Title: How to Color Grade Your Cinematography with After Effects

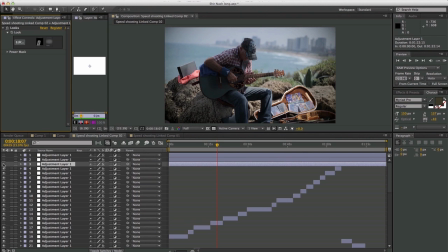(7:49)
And I turn that guy on, and it's doing something. Basically, I drop a looks on it, but I wanted to show you a different one first. So let me jump into the top. The top layer, I'm going to turn the other three. There's three layers here, as you can see. The top one is probably where you should start.
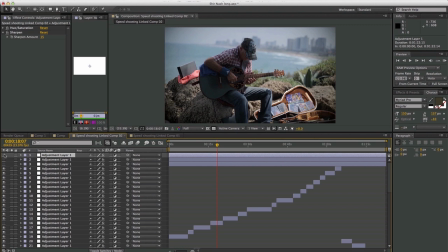(8:08)
And this I learned from Camille. This is one of these, are like kind of his go-to instruments that he'll use, or the effects that he'll put on. Let me turn that on and see what happens. We turn that on, and let me see the opacity on it.
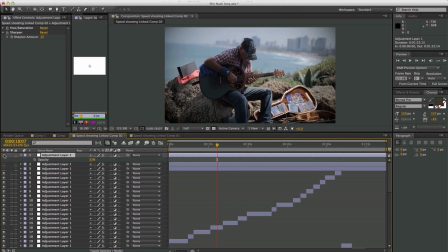(8:22)
Yeah, opacity is about at 50%. If I turn it completely off, it is doing something very subtle.
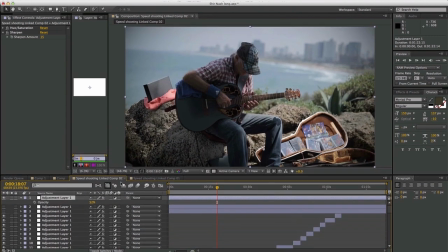(8:31)
Let me turn it up just a little bit. Yeah, get it a little bit larger for you so that you can see that.
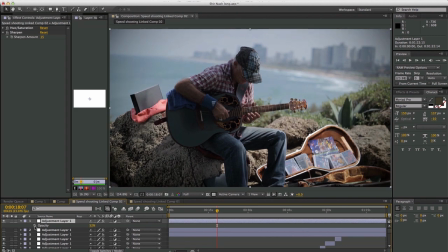(8:38)
Let's see here. There is that at 50%. Let me turn on the next one just to see what's going on. Okay, back to off. Yeah, so subtle, hard to even say what it is doing. Basically, what I try to do with this is I want to bring down the saturation.
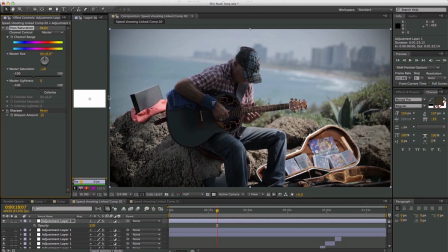(8:56)
You know, because one of the things about video is that when things are overly saturated, it starts to look like video. If you watch films, it's a lot more subtle. So if I just pump this up just for, you know, just to show you how crazy it is, if you pump it up, you see that?
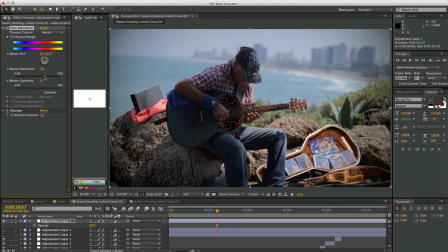(9:12)
Everything is just really bright and saturated. That has video written all over it. So that's going to tone everything down, make the reds and the greens, you know, calm down. If I was better at this, I could probably pinpoint like the greens and just make the greens calm down and not everything.
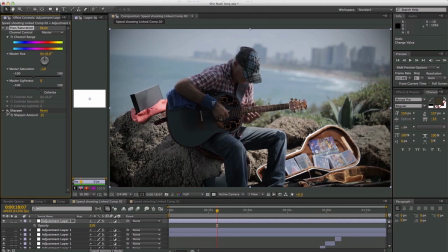(9:28)
But I was happy with this. And then I like to add a sharpen because I shot this with the sharpening quite low. And I like, you know, my images to look nice and tack sharp. So just added a little bit of that. Nothing too extreme there. Let's go on to the next adjustment layer.
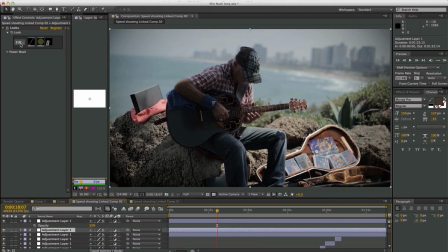(9:44)
That is a look. So let me just turn that on. Now, if you go into that looks, if I hit the edit button here, it'll open up.
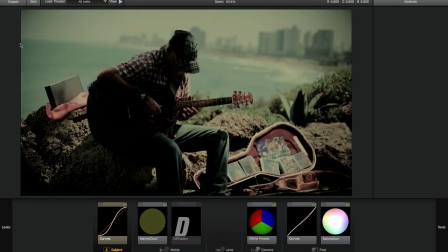(9:51)
We'll take a quick peek at it. And you can see that it's very wild.
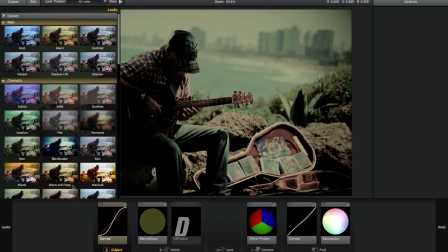(9:57)
I mean, it's just way too much. It's overly done. But what I have going on here is I know that it's applied to curves. It's like a default look that I can't remember which one it is. But I remember just looking at it right now.
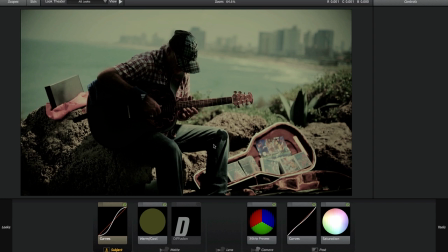(10:09)
What I liked about it is that it introduced a little bit of a coolness, a little bit of a lot, I should say, of a saturation. Of a contrast. It added a lot of contrast. You can see these blacks are just completely gone. So that was the two things here that I liked.
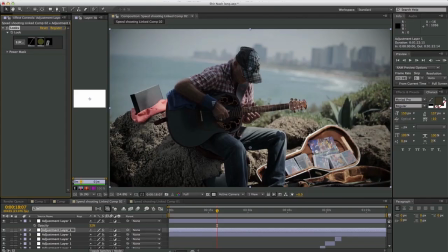(10:28)
Now, obviously, I wouldn't keep this, right? This is nuts. So I click finish. It's in there, and here is the key. It's in an adjustment layer. It's going to go. It's going to affect everything that's below it. And if you check out the opacity, you'll see it. I'm only using it at 20%. If I bump that up to 100%, you'll see what it was trying to do.
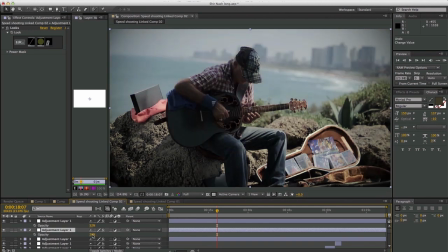(10:46)
See, that's what it kind of looked like before. Now I don't want that. So 20%, just a subtle. Added. Let me turn it on and off again for us to see that. You see it definitely gave us a nice curves so that the everything becomes a little bit more richer.
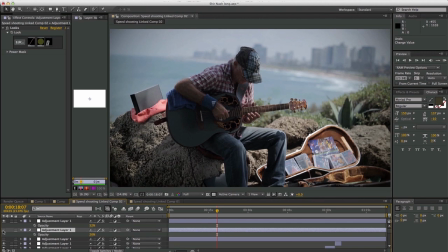(11:00)
I got a nice contrasty image with the saturation low, right? We did that in the first layer. So there we go. A little bit of contrast and cooling it off a little bit, maybe adding a tint of green maybe to it, I think that was.
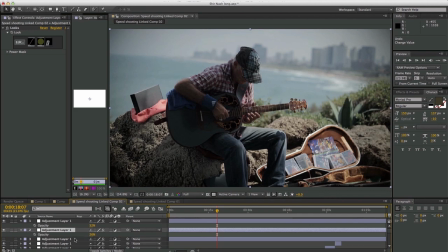(11:17)
Again, I got a lot to learn still with all this stuff, but I feel like I did a pretty good job here, and that was the first step. The next layer, I did another look. So let's just turn it on and see what happened. That punched it up a little bit, but I think one of the things that I liked here is that the highlights kind of started to bloom a little bit.
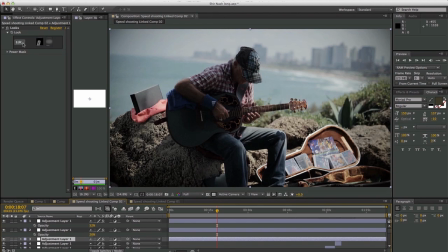(11:35)
Let's look at that looks and see what I did there.
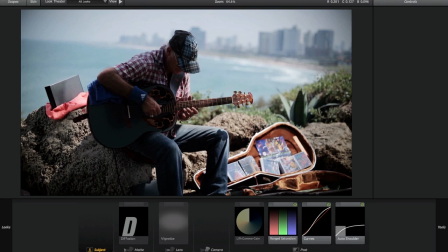(11:39)
You can see it at the 100% level that the blue and the whites here really started to just glow a little bit. So if I turn that off, you see they're kind of dull, and now all of a sudden they kind of got a little shine to them, which I really liked.